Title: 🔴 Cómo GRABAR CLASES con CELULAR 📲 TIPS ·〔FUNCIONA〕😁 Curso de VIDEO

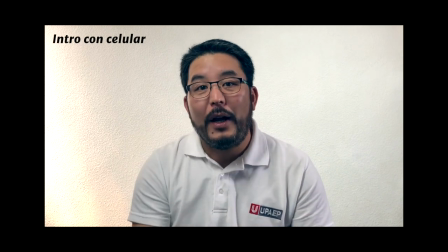0:03 Hola, este video introductorio está producido con el celular, con la cámara frontal y también con luz natural.
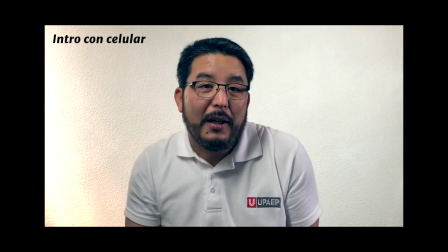0:11 Tengo una ventana por la cual atraviesa la luz del sol y claro está desde casa por la emergencia sanitaria.
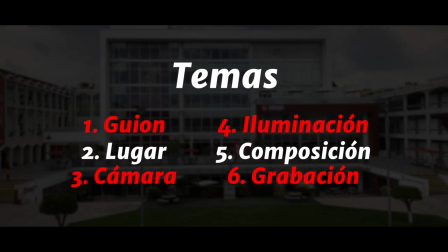0:19 El objetivo de este tutorial es que puedas producir un video para colaborar con la promoción de la universidad. Mi nombre es José Antonio Tacano y si tienes dudas, comentarios o necesitas asesoría, me avisas y con gusto lo resolvemos.
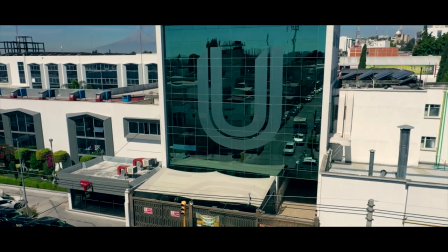0:37 Entonces, comencemos con el tutorial. Vamos a producir un buen contenido audiovisual para la promoción de la universidad. Para ello, vamos a requerir de tu esfuerzo. Muchas gracias por tu entusiasmo. 1. Construye tu guión. Prepara tu guión, el texto que vas a decir y define el tiempo. No improvises. Sé claro en las ideas.
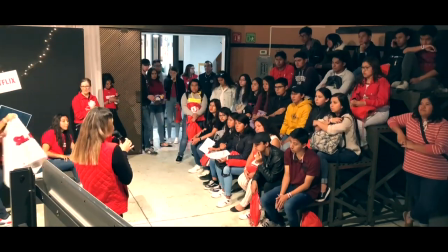1:04 Imagina que tienes a los estudiantes de preparatoria frente a ti y así prepara tu guión.
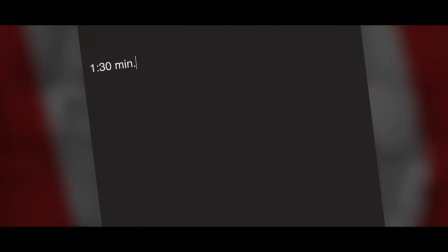1:11 Si son un minuto y medio, es decir, 90 segundos, entonces puedes comenzar con un esquema de ideas, el inicio, el desarrollo y el final.
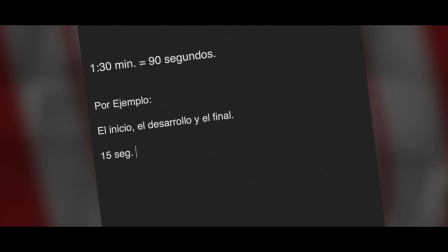1:21 Por ejemplo, 15 segundos, bienvenida, 30 segundos, características de la carrera, el perfil,
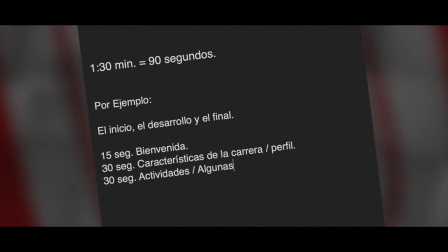1:29 30 segundos de actividades, algunas materias, en qué va a trabajar, 15 segundos, datos de contacto y despedida, el call to action.
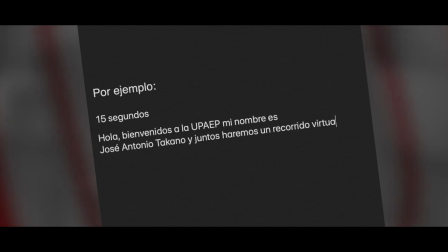1:39 Y luego vas complementando el texto. Así tendrás un guión y las ideas claras. Por ejemplo, 15 segundos.
Hola, bienvenidos a la UPAED. Mi nombre es José Antonio Tacano y juntos haremos un recorrido virtual por los laboratorios de medios audiovisuales que utilizarás a lo largo de la licenciatura en comunicación y medios digitales.
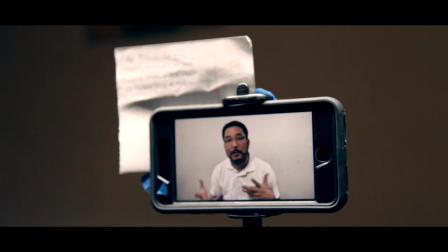2:07 Sugiero que lo memorices.
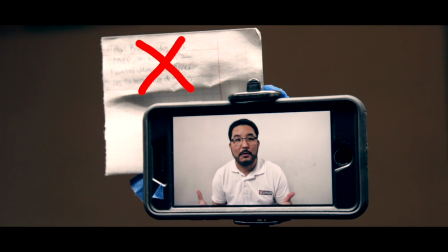2:09 No pongas letrero junto al celular porque se va a notar que estás leyendo y se verá poco natural. Memorízalo, practícalo una y otra vez y sobre todo interprétalo. Dale énfasis a las palabras, habla con seguridad y con un buen volumen para que tu celular registre bien tu voz.
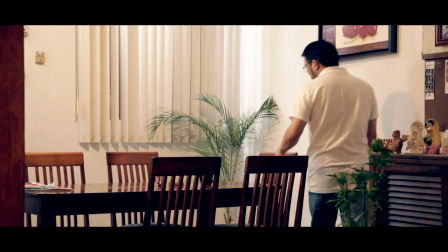2:33 2. El lugar. De preferencia, un lugar en interior con espacio suficiente.
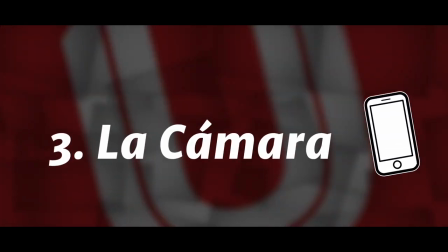2:40 3. La cámara.
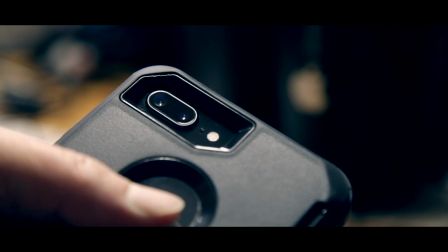2:42 Te comento que normalmente la cámara que tiene mejor resolución es la cámara frontal de tu celular,
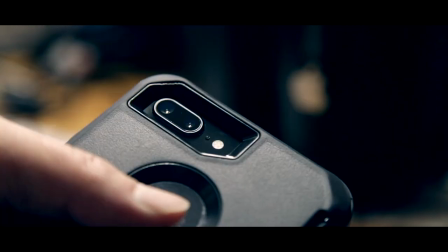2:50 no la cámara de selfie. Si puedes, graba con la cámara frontal. No poner la cámara muy abajo o muy arriba,
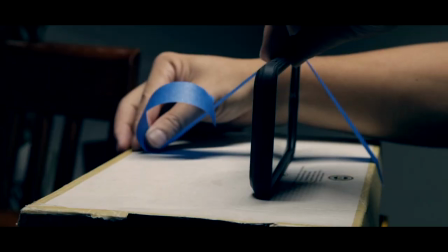3:00 es mejor a la altura de los ojos y colocarlo sobre alguna superficie o soporte para que esté fijo y estable.
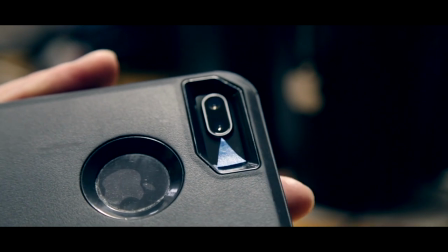3:09 A mí me funciona mucho colocarle una marca junto a la cámara, así siempre estoy mirando la cámara.
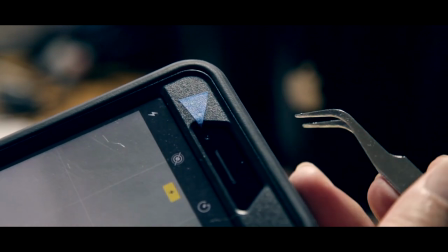3:17 A veces los nervios hacen que se nos pierda un poco la cámara.
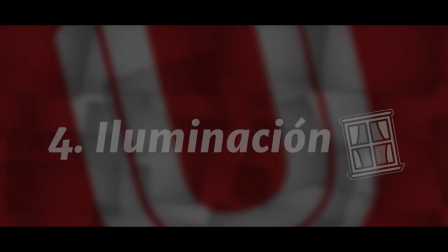3:23 4. Para la iluminación, de preferencia utiliza la luz que entra por una ventana. Si es posible y tu fondo lo permite, que la ventana esté un poco en diagonal, ¿sí?
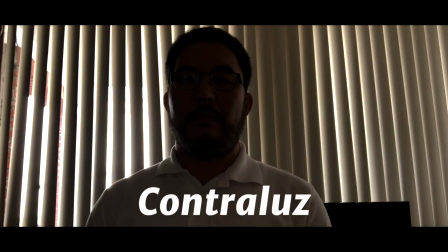3:36 Es más natural y no de frente, ¿eh? Tampoco no pongas la ventana detrás tuyo, porque no veremos tu rostro. A eso se le llama contraluz. También podrías apoyarte con una lámpara en diagonal arriba de tu cabeza.
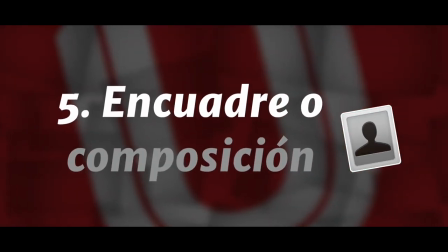3:51 5. Revisa bien tu encuadre o composición. Lo ideal es que no estés muy lejos de la cámara. Normalmente el contenido audiovisual se ve desde el celular. Si estás muy lejos, pierdes contacto con tu público.
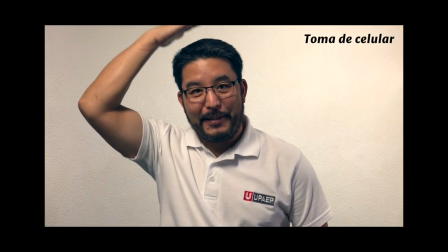4:05 No tengas mucho espacio arriba, más o menos, así está bien, ¿sí?